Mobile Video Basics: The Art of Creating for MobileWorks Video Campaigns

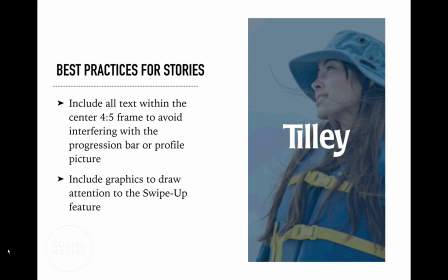20:49 So I know me personally, and I'm sure plenty of you listening in right now, mostly engage on your social media accounts through stories, through Instagram and Facebook stories. So we really want to make a push to make those story ads the best they
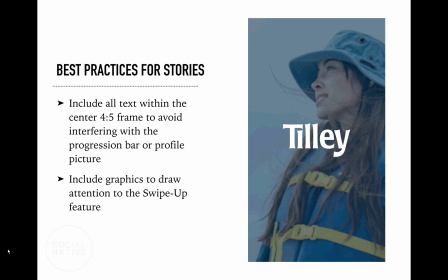21:09 possibly can be and work to optimize them to fit perfectly within that placement. So there's a couple of things that are specific to stories that we just wanted to go over and make sure we're all clear on the specific best practices that are meant specifically for stories.
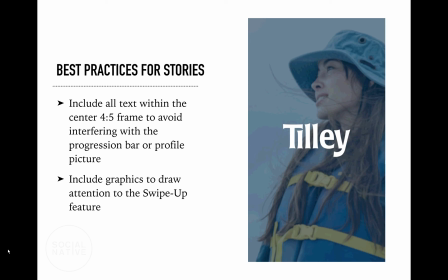21:26 And again, these are the same 10 to 15 second videos, except with a different aspect ratio and a few different considerations for these placements. So the first thing that we're going to do when creating a story video, a 9:16 story video,
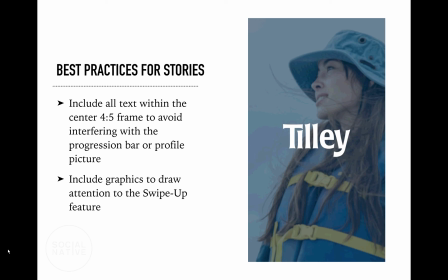21:46 is that we're going to include all of the text within the 4:5 frame, so that center part of the video. The reason for this is that when we insert this video into the actual placement,
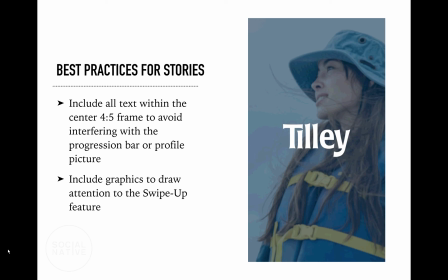22:00 whether it be Instagram or Facebook or any other placement, there's typically some text that's native to the app. So whether that be a progress bar at the bottom or the profile picture and account information that's at the top of the screen. So the last thing we want to do is,
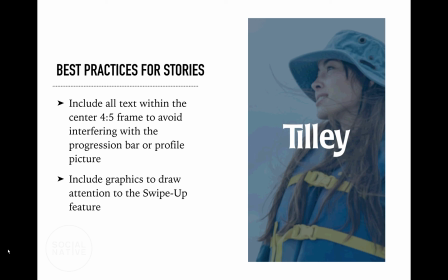22:17 how do you put in all this work to create this video and then all the text gets covered by the native text that's in the app, which is why we want to keep all the text in the middle. And secondly, we want to have, draw some attention to that great swipe up feature.
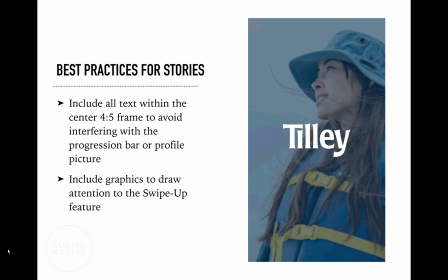22:33 That's a really awesome part about stories is we're able to get that user and the viewer to swipe up directly to wherever we want to send them. So why not grab their attention a little bit extra and show them exactly where they can go? Let's look at a little example of this.
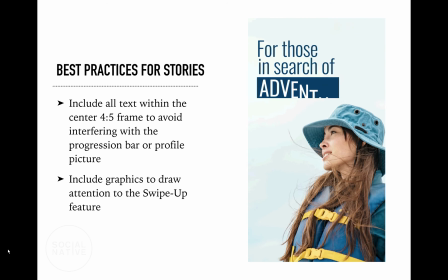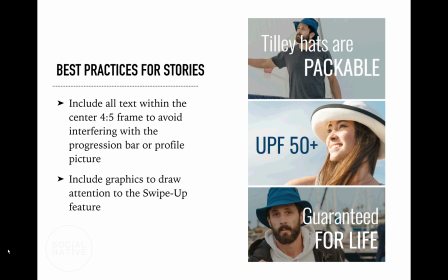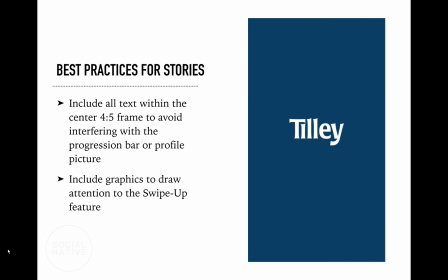So yeah, as we saw, there's a swipe up here right at the end, as well as all of the text is kept towards the center of the screen to avoid being covered by any of the native text that would be in the app.
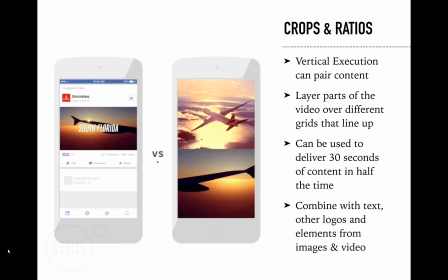23:19 And then beyond that, just on stories, I think a really great way to use stories and to kind of work with that excitement and the unique nature of this is working with different crops and aspects and different crops and ratios,
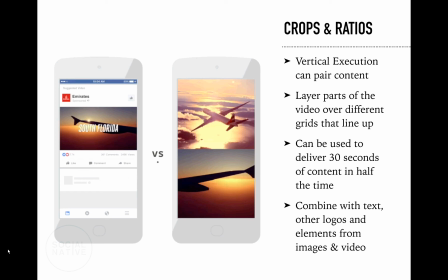23:36 to make these super exciting and to get across the best message possible. So as you can see in this little example on the left side of the screen, so the left side is going to be the traditional video, which,
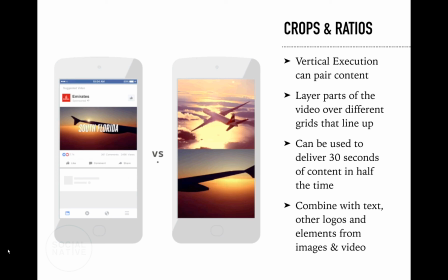23:51 this is a 16 by 9 versus a 9 by 16 stories. So the biggest thing we can see here is that there's actually 2 frames in one video, which is a great way to use stories and really a unique way to be able
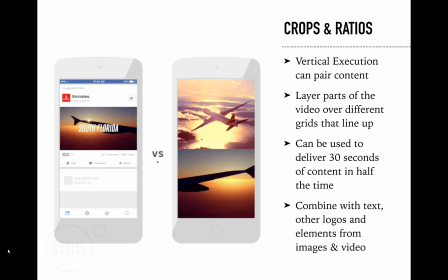24:08 to deliver 30 seconds of content in a 15-second video. So when you think about it, you have a short amount of time. What's the best way to get the most across to the viewer? And this is an awesome way to do so. So let's look at the little short video, but let's take a look.
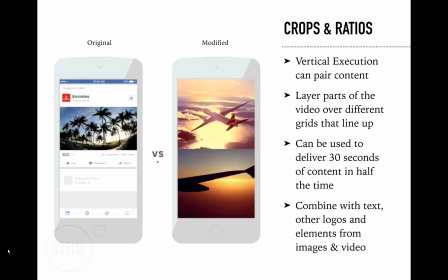24:29 There's the original.
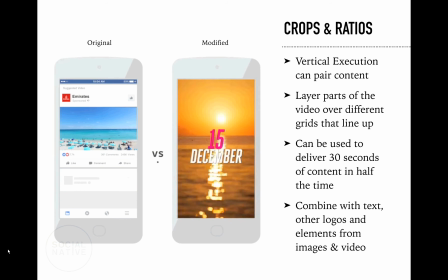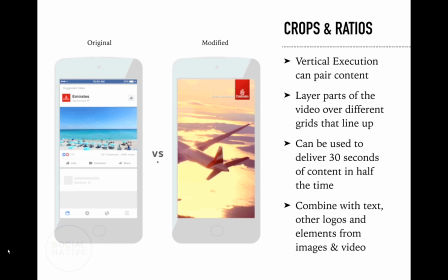24:41 And that second video really took the original to the next level, bringing that extra set of assets in there and getting that message across in a new and exciting way.